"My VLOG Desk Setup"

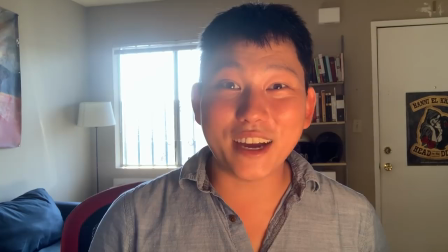[0:01]
Hey guys, welcome back to my YouTube channel. I hope you guys love my new vlogging setup. Well, hopefully you guys thought no potato jet that new setup looks like trash because there is so much wrong Going on right here to be honest. I don't completely love my normal usual vlog setup either There's a lot that I feel like could be improved on it But I'm not a baller youtuber with a dedicated space to shoot my videos and all that I mean, I'm just looking for a good corner of my apartment and well Well, this corner in general is literally the only presentable part of my entire apartment anywhere else. It just doesn't look very good. I mean, I don't even want to show you what's back there. You don't want to see that. So there is no one size fits all solution to making an awesome vlog setup.
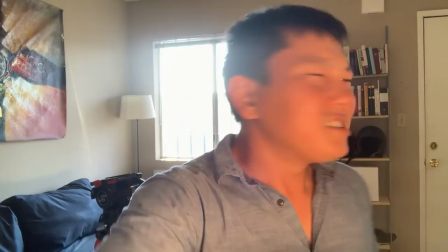[0:47]
It's going to depend a lot on where your windows are. What kind of natural lighting do you have? Where do you get the most depth?
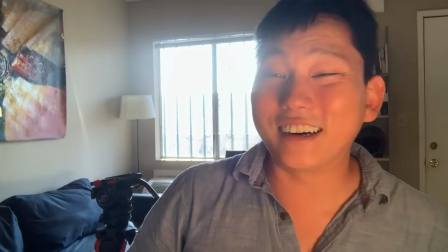[0:53]
All that stuff. So let's start off by figuring out what's wrong with this little mess that's going on right here.
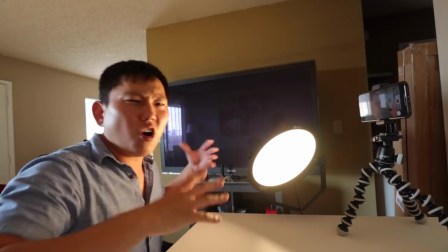[0:58]
So we're starting off with the iPhone XS Max here and a light now a lot of people This is all you're gonna have access to you.
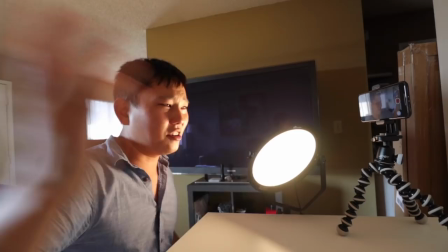[1:05]
Not everyone has an awesome DSLR Mirrorless camera or whatever to get started.
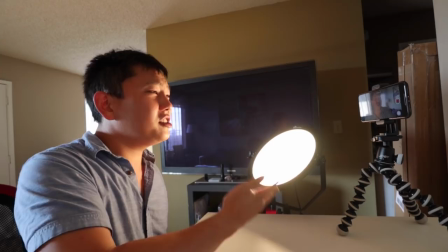[1:10]
So the first thing I immediately think oh, let's fix that right away Is the position of this light right here?
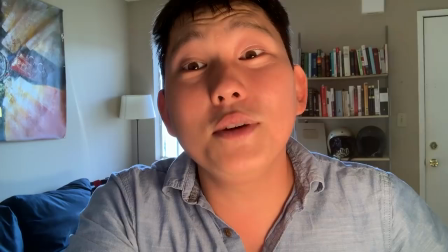[1:17]
It's underneath the camera lens camera lens right here light right here So this light is kind of coming in from underneath.
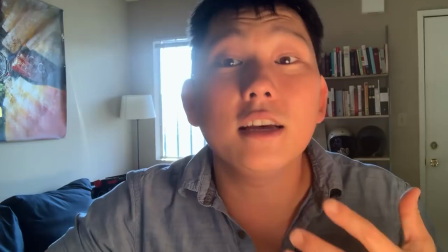[1:23]
I'm like hey guys generally speaking it looks a little bit less natural when you have light coming in from underneath it makes you look like you're trying to tell
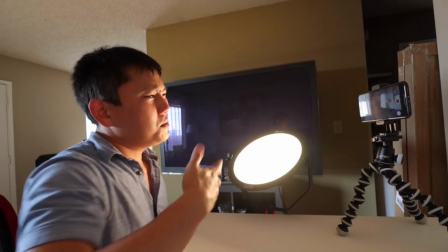[1:30]
a scary story it's just literally highlighting less of the flattering parts of this beautiful face to make it look a little bit more natural
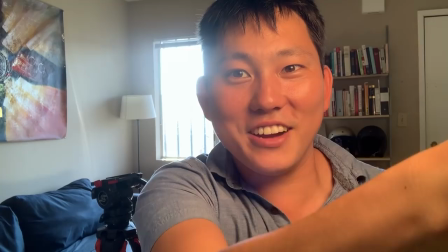[1:38]
simple just adjust the position of this light boom hey
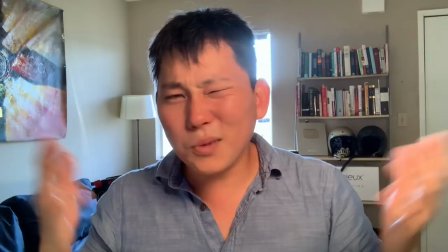[1:42]
there we go that's looking better already look at that some people like to do the 10 or
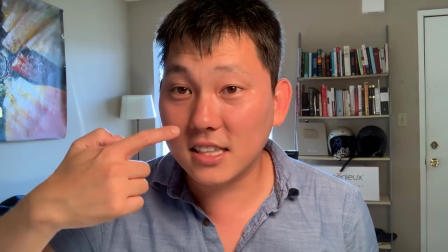[1:47]
two o'clock position so that's where this light is hitting me right now Just a nice angle casting a nice little shadow on my face Still
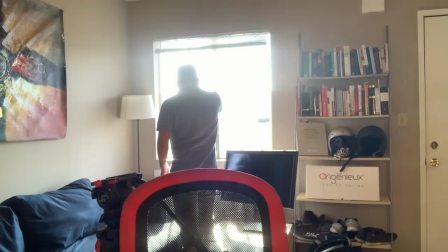[1:56]
kind of looks like trash. Now one thing is this backlight now.
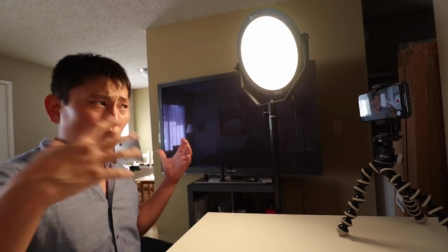[1:59]
We've got that window closed It's still bright overexposed and backlit, but it's a little bit more tolerable So what's next?
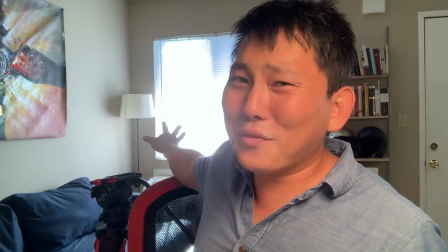[2:07]
Well, you notice that this is a warm light But notice that there is obviously a big window coming in from
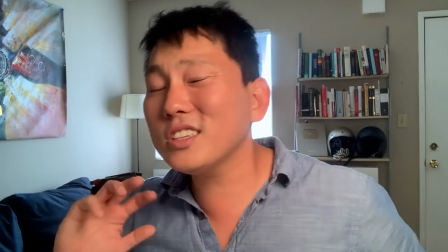[2:14]
right back there And I can't really control that color light now I personally like to mix colors once in a while,
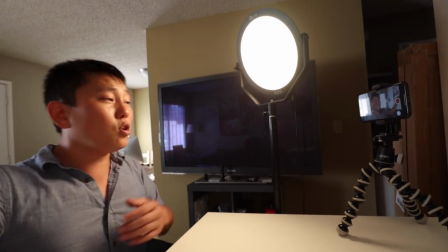[2:21]
but in this case, it just doesn't really look that good to me. Right now, this is about 3200 degrees on the Kelvin scale and then daylight is like 56.
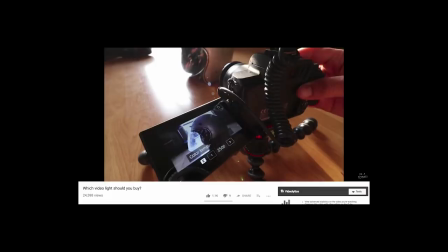[2:29]
So we probably want something that's going to match that a little bit closer. If you have no idea what I'm jibber jabbering about, about Kelvin scales and color temperatures and warm lights and blue lights,
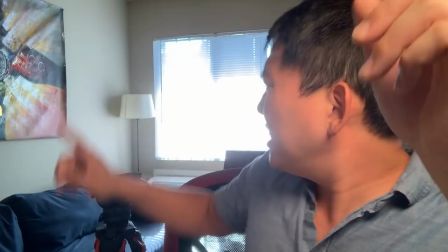[2:39]
I'm going to put a video in the description talking all about lights, color temperature, all that stuff. So what we want to do is match this light to that light.
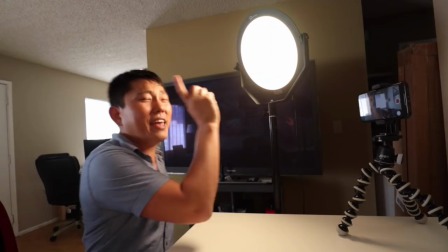[2:48]
So to do that We obviously can't really change the color of that Sun, but we can change the color of this light see how it's warm right now
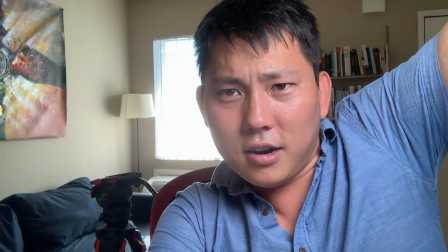[2:57]
Too blue too blue See this is where we were That's like too white It's going right in the middle.
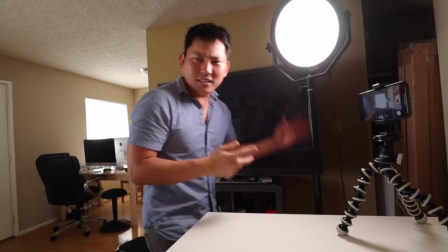[3:05]
How about that? Hey, that's looking a little bit better Just need to fix my hair and fix my face So now we got a nice blue light and see how the lighting matches
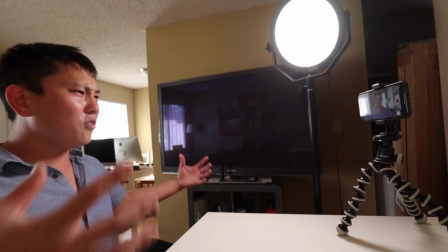[3:13]
a little bit more between this and that sunlight So it looks a little bit less like artificial light coming in now The backlighting
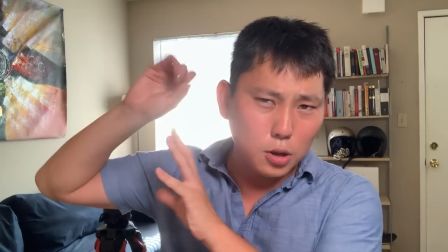[3:20]
still just doesn't look that good on higher quality cameras You can backlight a little bit more and it doesn't make it look like it's blown out.
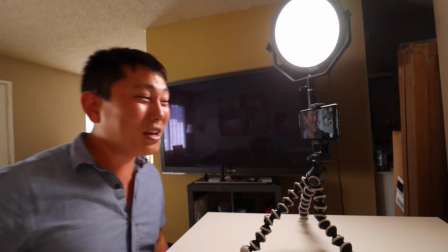[3:29]
Oh my god I'm so sweaty if you guys have good air conditioning in your house, that's not super loud than good for you We have an air conditioning unit,
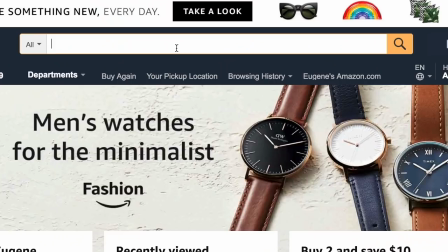[3:35]
but it's crazy loud and it's just right there So whenever I'm filming audio, I have to turn it off and it gets hot in here Oh now a lot of times when people are like oh I want to buy a light
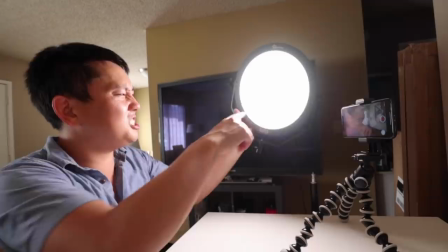[3:43]
for my vlog set if the first thing they resort to is a ring light Which is just like this one except for it's hollow in
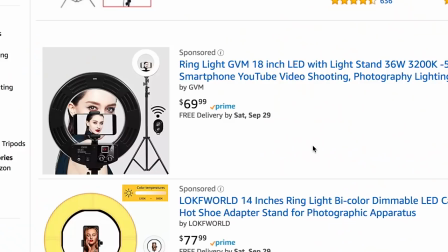[3:49]
the middle So you can literally take a camera stick it through the middle and the light kind of
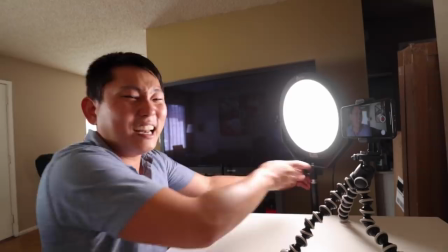[3:53]
surrounds the camera now That was a very popular look about ten years ago,
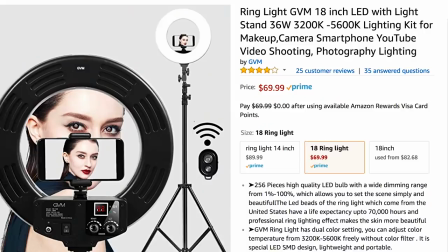[3:58]
maybe even longer now if that's the look you're going for it great Go for it But just keep in mind that those are gonna be these halo eyes or these angel eye look It's kind of this unnatural look though.